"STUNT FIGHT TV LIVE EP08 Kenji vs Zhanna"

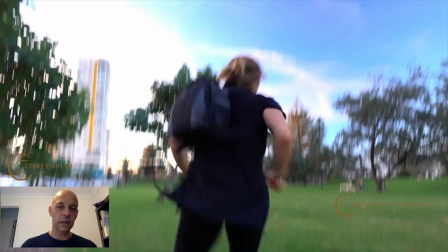[6:44]
If you have to shoot this as it was for real, the timing of it would have been really difficult to shoot.
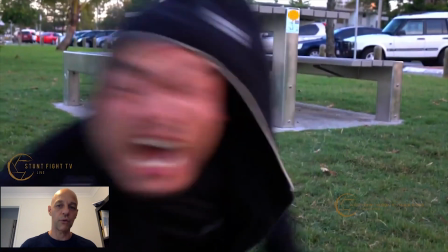[6:50]
So you've got to create the illusion of more distance than what really has happened, if that makes sense.
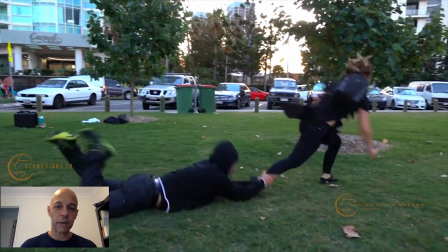[6:58]
So you've got to always make a lot more distance
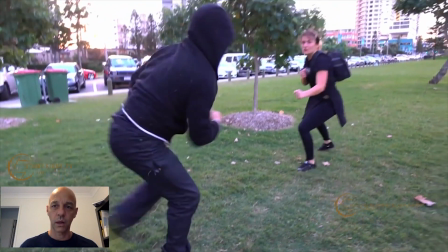[7:03]
than originally you would think would be possible. So if we go here, let's keep going.
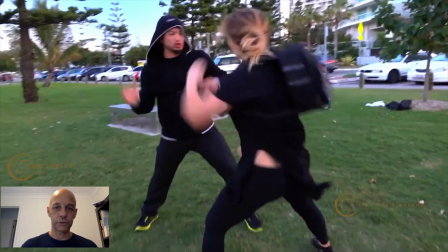[7:13]
So for this one, I did a bit of camera move towards Kenny.
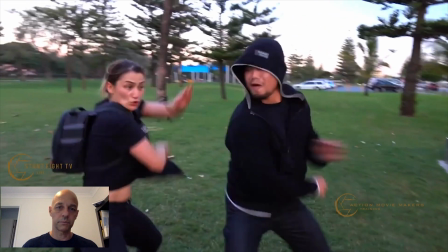[7:21]
As she comes down, then change angle. And as you can see, there's always an overlap.
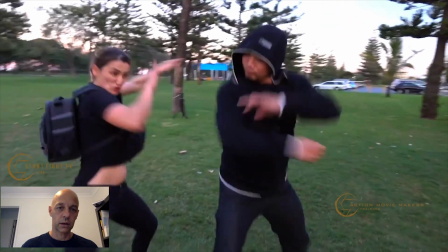[7:30]
There you go.
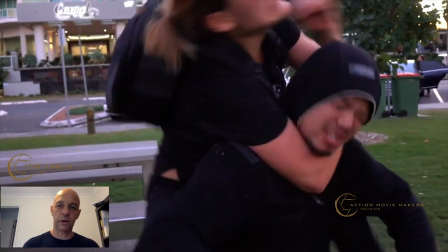[7:35]
And then we go for the final, which is a strangulation.
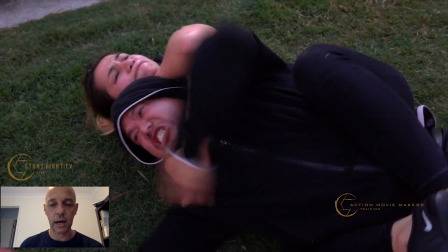[7:41]
Cool. So another way to maybe best explain when we do inside shots, I call them kind of inside shots,
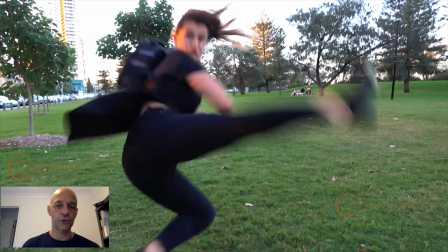[7:52]
is if you draw a circle around the 2 performers, usually the camera, what people usually do, they put the camera outside of that circle and they film the whole fight scene from outside of that circle.
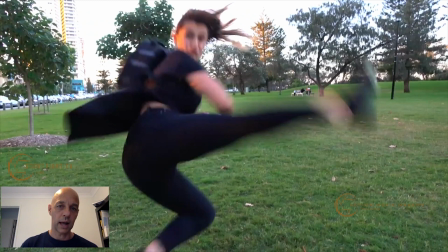[8:06]
But sometimes you've got to put the camera in the circle and that gives you a different perspective of the action.
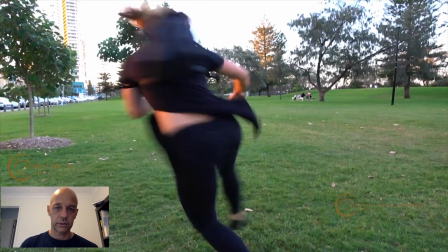[8:14]
So
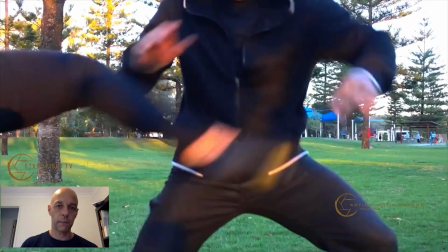[8:17]
here we go, I'll just show you again so I can explain about the circle. So here we have the camera which is outside of the circle.
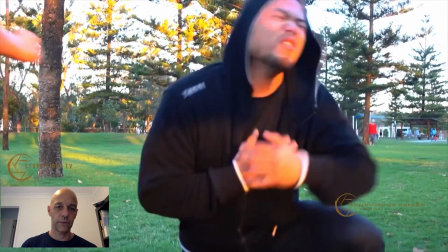[8:27]
This is outside of the circle as well. And this is inside the circle.
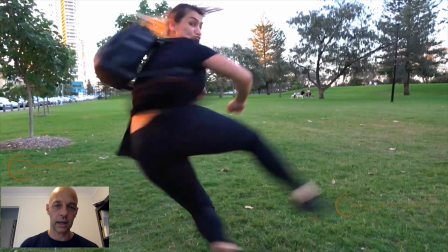[8:33]
So I've eliminated Kenny and I put the camera where Kenny is.
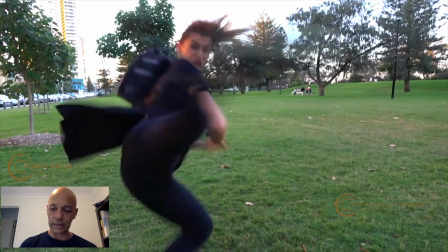[8:38]
So if you can do combinations of shots outside the circle and inside the circle, it will just give you a much different perspective of the fight. Oh, hi Shannon, I've got you here as well. So how much of an overlap should you aim for?
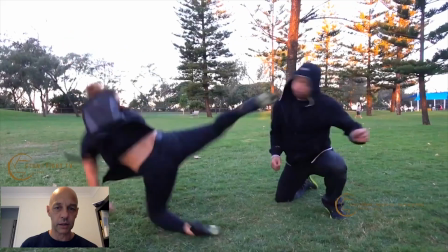[8:54]
Well, for the overlap, it's always good to have, I'll just show you in this shot here, in the next one.
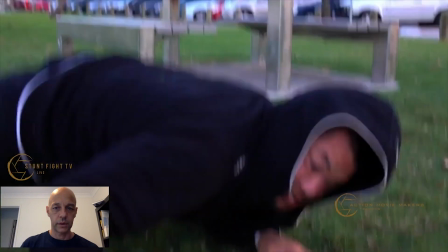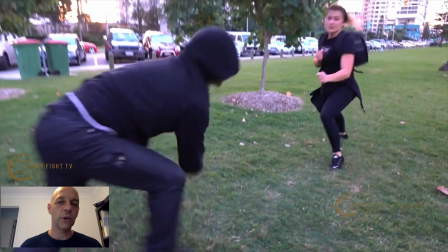[9:10]
And with the overlap, it also depends on the rhythm and the timing and the speed that you want to show the fight at.
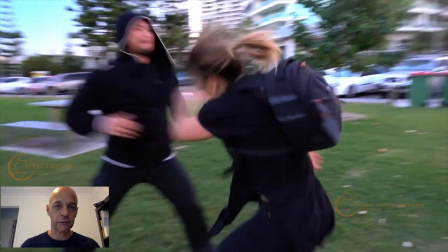[9:17]
So as you can see here, left, right, hook.
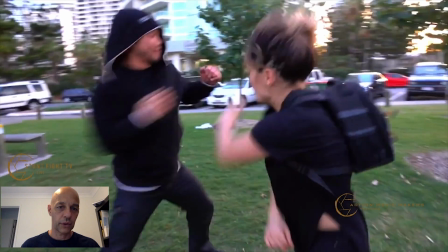[9:21]
As he goes to throw the punch, I cut straight to here.
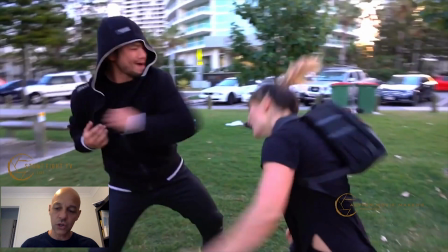[9:28]
So in there's not much of an overlap.
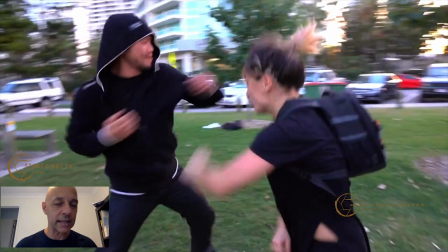[9:32]
Sometimes what you could do to give the fight a different feel, but then when you're editing, you've got to kind of see what works and what doesn't work.
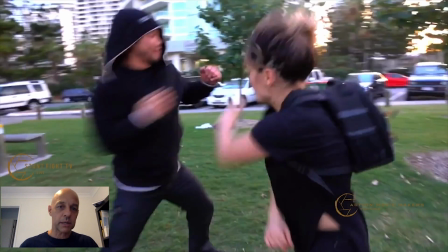[9:39]
Is that sometimes here you can let the punch go a little bit further
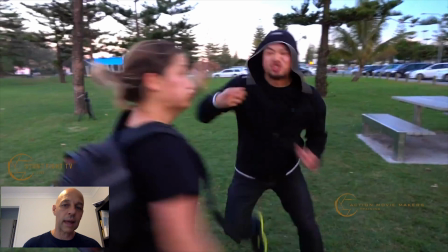[9:46]
and then overlap with this as well. So when you're doing the editing, you just kind of experiment as into how much overlap you can give between different angles with the same move.
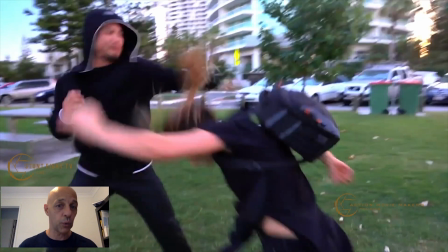[9:55]
So all depends on the rhythm and the timing and how fast you want to make the fight or how slow you want to make the fight. When you cut from angle to angle,
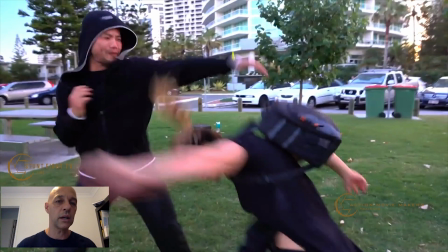[10:04]
it gives you that flexibility and the creativity to make the fight really short and snappy, or really long and, I guess, less snappy. Cool.
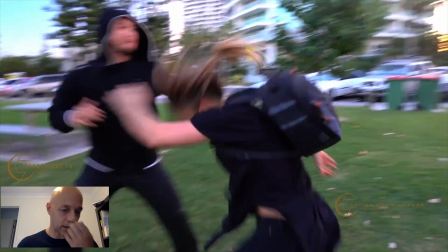[10:15]
So thanks, Shannon, for that question. That's a really good question.
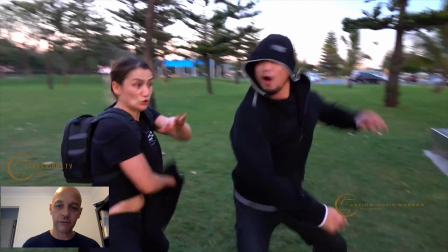[10:22]
And again, guys, if you guys have any questions, please feel free to let me know,
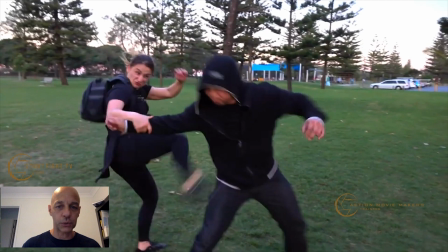[10:27]
and you can always post them down below, and I'll be glad to comment on anything.
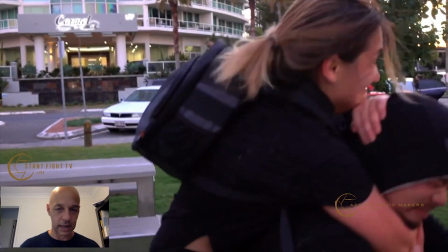[10:33]
And even if you have fights that you would like me to comment on, please don't be shy. Just post them to me, and I will gladly break down the fights for you.
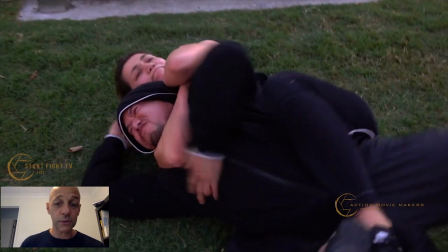[10:44]
And then we get the strangle. Excellent. So it was a short one, but it was a really, really good fight. And we kind of choreographed the whole thing on the spot.